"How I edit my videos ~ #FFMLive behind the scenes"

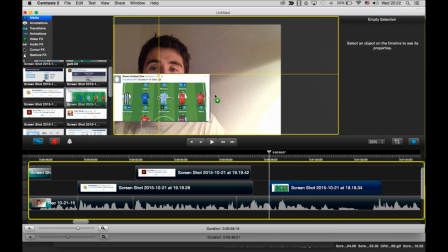Yeah, so this is then talking about Simon's tweet.
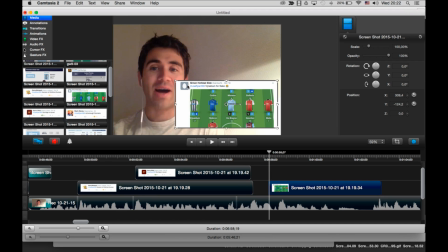So then this one might have to just stand alone by itself because it's got a nice screenshot attached as well. So I might just do that as well.
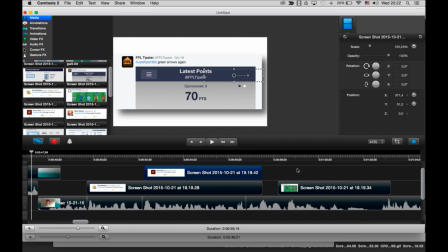Similar to what I did before with the FPL tipster, I can do the same with Simon's.
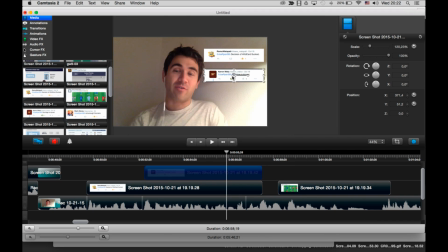So again, just make this stand out nice and big. Maybe that means these two can be emphasized a little bit more, maybe. If that looks alright. But yeah. Let's see.
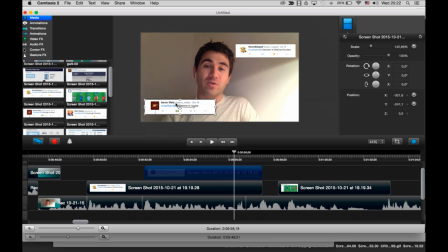Maybe even have that this side and this one maybe a bit bigger on this side. So yeah, there's lots of that you can do with this, just playing around with it. I guess some of you might be realise that I'm not kind of a graphic designer,
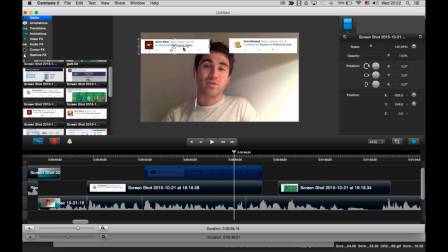but I just kind of do these videos just to kind of get my point across sometimes, and this is normally the best way to do it. So just trial and error, basically, see what works. But I don't know if you're a kind of video creator and you have a set style that you want to carry on through every video,
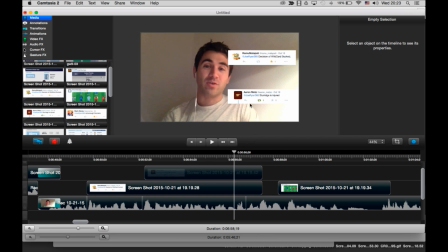then obviously then you need to think about that kind of thing. But for me, then, okay, so that looks a bit lame if I do it that side, maybe.
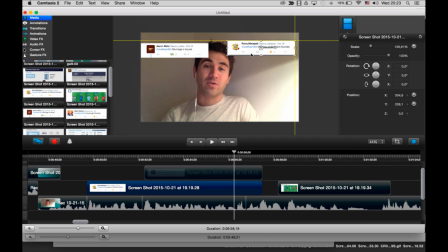Up there.
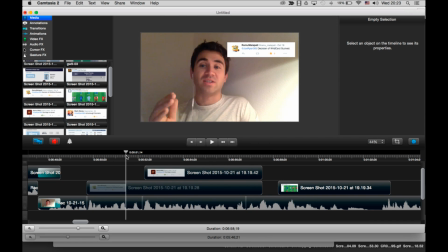So yeah, like I say, trial and error with YouTube is fine if you kind of don't have a professional setup as such.
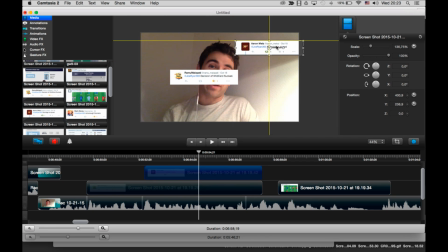So yeah, let's swap these over because the left one comes first. Anyway.
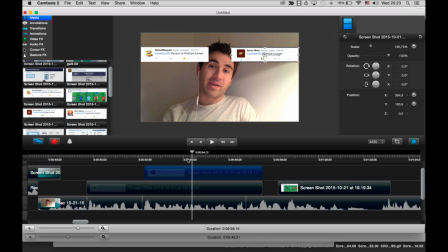So there's a few things I've messed around with to get these hopefully as engaging as possible.
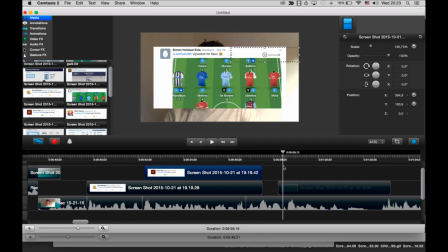But anyway, so right,
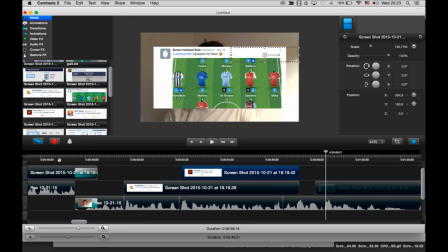what we're going to do now then is do the same thing we did before with cutting out this tweet and making it kind of stand out a little bit more.
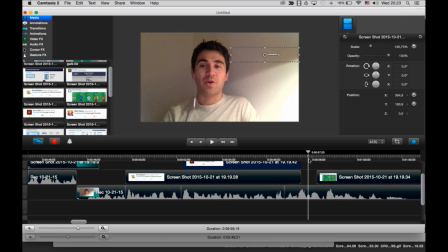So let me just try and get the audio right.
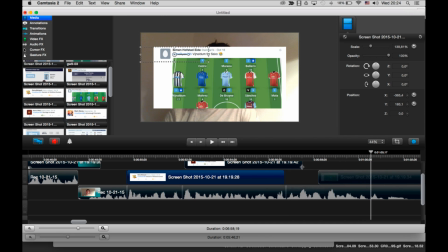So yeah, I need to go back a little bit.
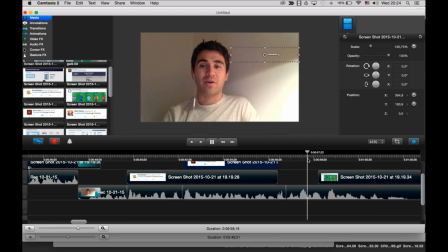It's fine.
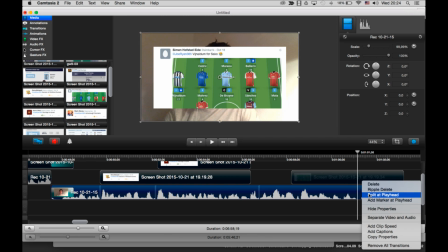So there again, there's a long pause, so I need to get that out.
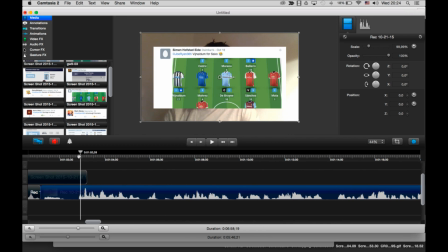So there I'm kind of struggling to how to say the guy who scored 25 points for Newcastle, Wijnaldum, is it? I don't know. All right, let me just take a quick break to see.
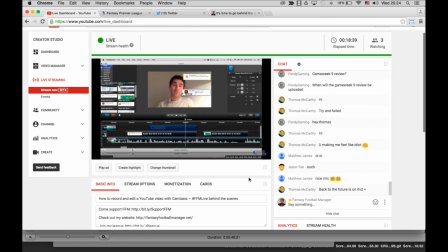Okay, cool, I've got people online, awesome.
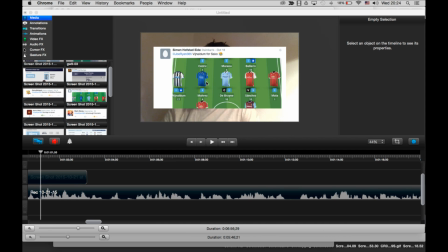Anyway, I'll get to the kind of, like I say, I'll get to a break and then I'll kind of maybe check into the chat and see what's going on.
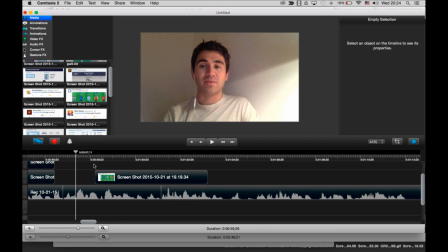Maybe if you've got any questions even, or got any suggestions of what I could do better, or what kind of thing you'd want to see, then yeah, let me know.
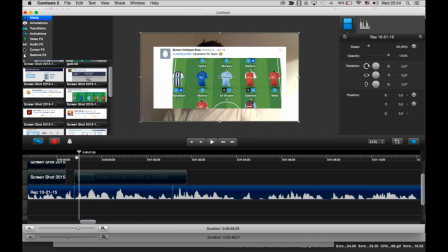That'd be cool. So yeah, let's see. Anyway, all I wanted to do is basically, because this for me looks a bit lame if I just stick that up like that, I wanted to, again, for me to fade out and then this tweet to stand alone on its own. So I just need to get the audio right.
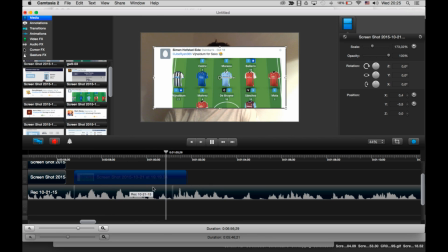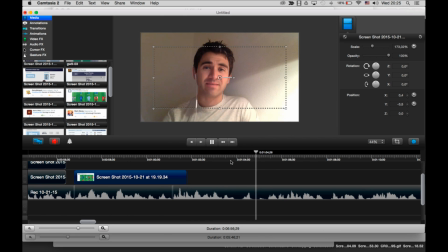Okay, so there. Yeah, that's fine. I want to split there. Maybe just make this a bit longer.
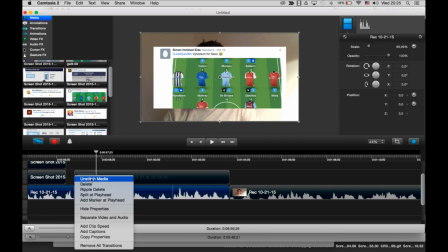Yeah, cool. So this one, again, I can split there. Again, then separate the audio and video.
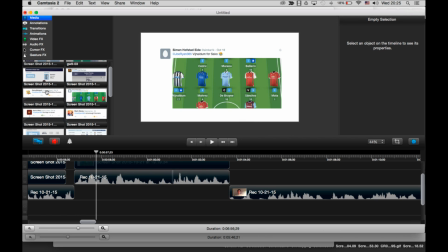So I've just got the audio playing, get me out, which is pretty good, right?
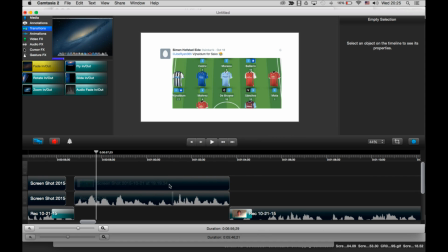And then fade in and out, and fade in and out on this one. So maybe that means I just need to shorten these as well, which is fine. Let's extend this.
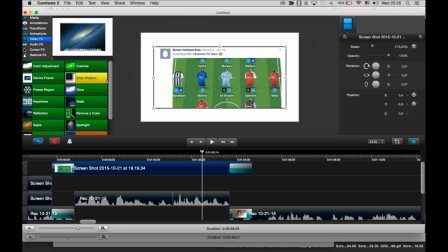And again, put that drop shadow effect on it, just so it looks a little bit nicer.
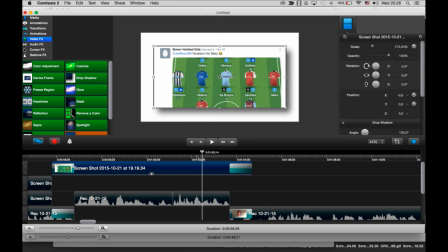And that is centered as well, which is good.